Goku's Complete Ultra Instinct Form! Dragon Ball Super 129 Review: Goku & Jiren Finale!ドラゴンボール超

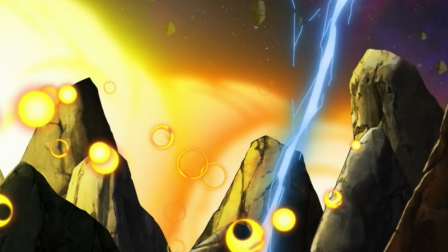(8:14)
Like, is he hiding under a rock to avoid getting hit? You think a rock would be enough to protect him at this point?
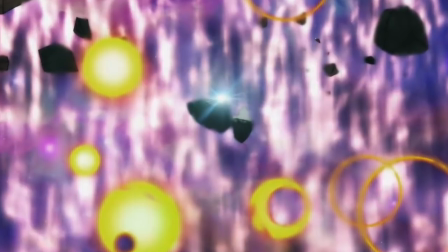(8:20)
I mean, the field has become a dangerous place, as if it wasn't before, right?
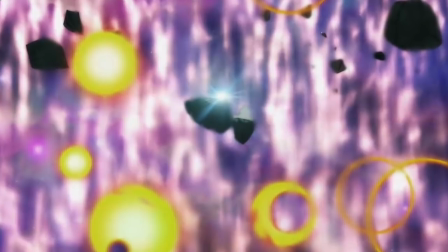(8:25)
No, but I think in this episode, I got that war zone vibe out of the field.
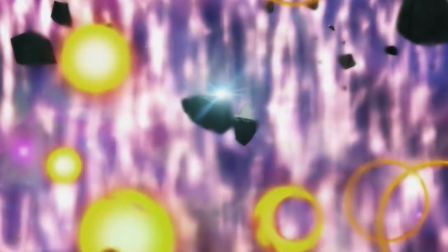(8:30)
It felt like a war zone. So where is Frieza hiding? Under some rocks? Like, we're supposed to believe that he's just going to be safe under some rocks, unconscious?
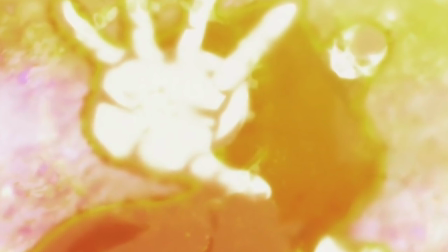(8:38)
Like, maybe if he powered up or something, he could tank some blasts. I have two favorite moments in this episode. The first one is where it seems like Goku is essentially trapped on this, like, bit of rock and under this dome, and he's just there sort of, like, trying to tank, or at least trying to take Jiren's meteor punches that are raining down on him, and all of a sudden, based off of an observation from the people in the stands.
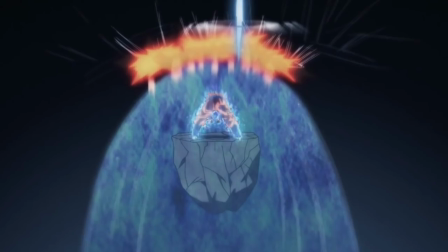(9:01)
Again, the people in the stands were great in this episode. They're like, wait, those are sparks flying. What's going on? So they see like, psh, psh, psh, psh, psh, and then they close up on Goku.
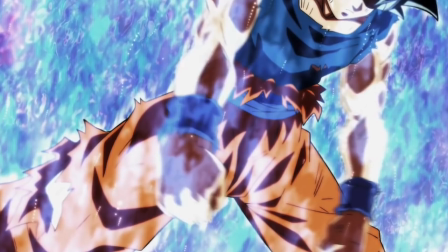(9:12)
They zoom in on him, and you see his arms vibrating so fast.
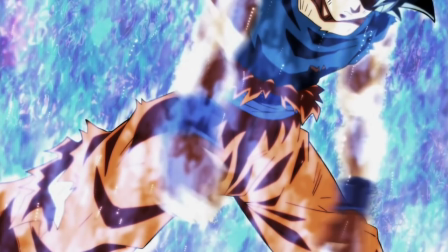(9:20)
And you know that he's punching the sky. He's trying to counter Jiren's meteors. And it looks so cool.
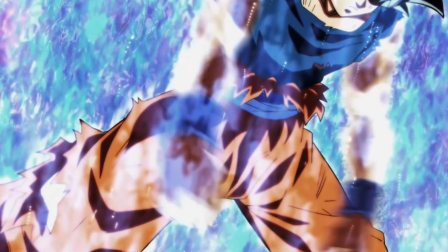(9:27)
It just makes you think about his attack speed, because you literally don't even see the movements.
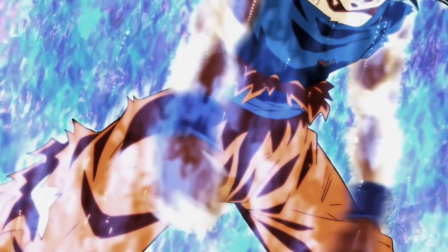(9:32)
You just see his arms vibrating. It literally reminded me of something that like the Flash would be capable of doing,
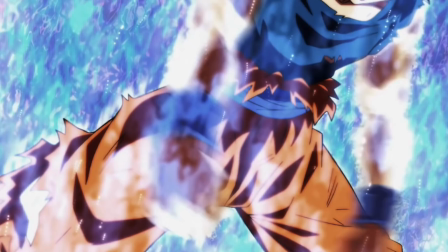(9:38)
where in which he vibrates his molecules so fast that he can bypass and go through solids, essentially. So he pushes through, and now he's using Ultra Instinct as a form of attack. Well, now he can use both, ideally, right?
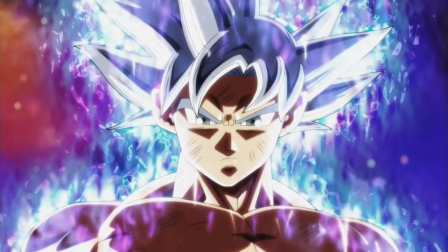(9:51)
The defense and the offense. The actual moment of the transformation I thought was okay.
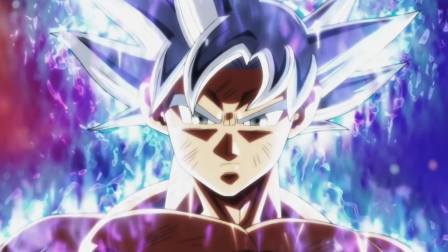(9:55)
Like, it didn't really hit me as hard as the first Ultra Instinct, but I thought this shot was incredible.
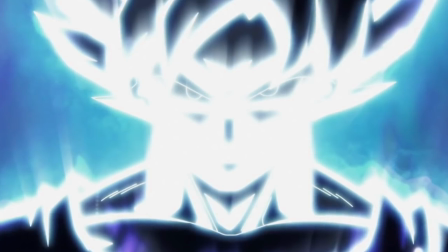(10:02)
I don't know if you noticed it, but if you look at his face, it literally looks like Goku has Jiren's face, and I'm sure that's intentional.
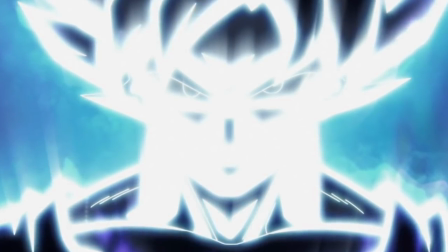(10:08)
I mean, look how bright it is. It's just like, it's obviously an intentional stylistic choice to have him look like Jiren, like an alien in this shot.
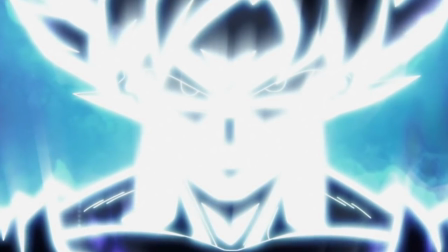(10:17)
It looked super eerie, but I really liked that. And then the second moment of the episode that I really liked was a little bit of a preview that we get in terms of the functionality of the form. Again, I'm all about functionality. If it looks cool, that's great and all, but I really want to know, what can you do in this new form that you couldn't do before? And again, because this new transformation is kind of like the cliffhanger of the episode, we don't really get that much of it, but there was a moment, and I actually had to pause. There's this one action sequence where Jiren is trying to land a punch on Goku. So he's coming in, not only does Goku completely dodge that punch, so he can't even hit him, but if you look closely,
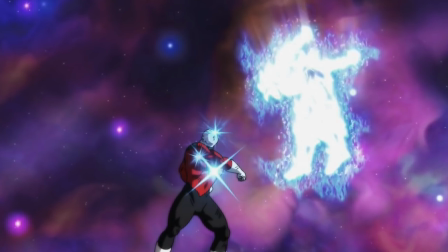(11:01)
he dodges the attack, and in less than a second, he's capable of landing 4 direct punches.
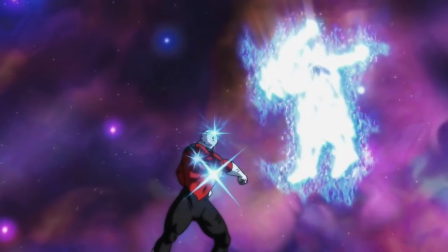(11:09)
You can count the punches based on the stars that you see over Jiren's body.
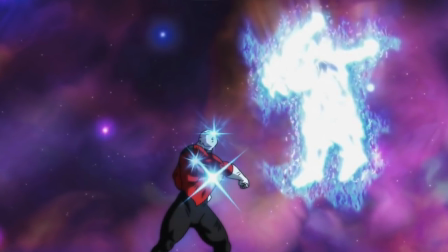(11:13)
I know in this shot you don't see 4, but if you go back to watch that part, you clearly see that he lands 4 hits. It goes so fast, it's like a nail gun.
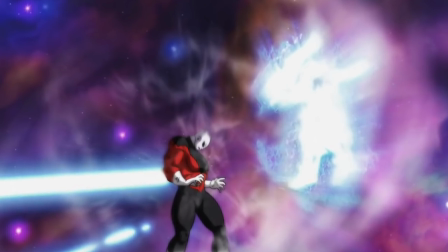(11:22)
It's like, and the impact, the actual shockwave of those hits is delayed till a couple of moments later. And then right after that, we see that defense-wise, he's pretty much moving at the same speed, which, you know, we knew that he was blocking pretty much everything. Like, that was the problem. He was stuck in defense. But now, I mean, look at that speed. Overall, I thought the episode was okay. I think the dialogue really helps it out. But, again, I really wish that we would have gotten this episode paired up with 130, because I think that would have been fantastic. That's going to do it for me. Thank you so much for watching. Like the video if you did. Subscribe to my channel if you haven't already for more Dragon Ball Super reviews. I think there's only 2 episodes left, if I'm not mistaken. So thank you, and I'll catch you guys later. Tell me your thoughts down below. Bye.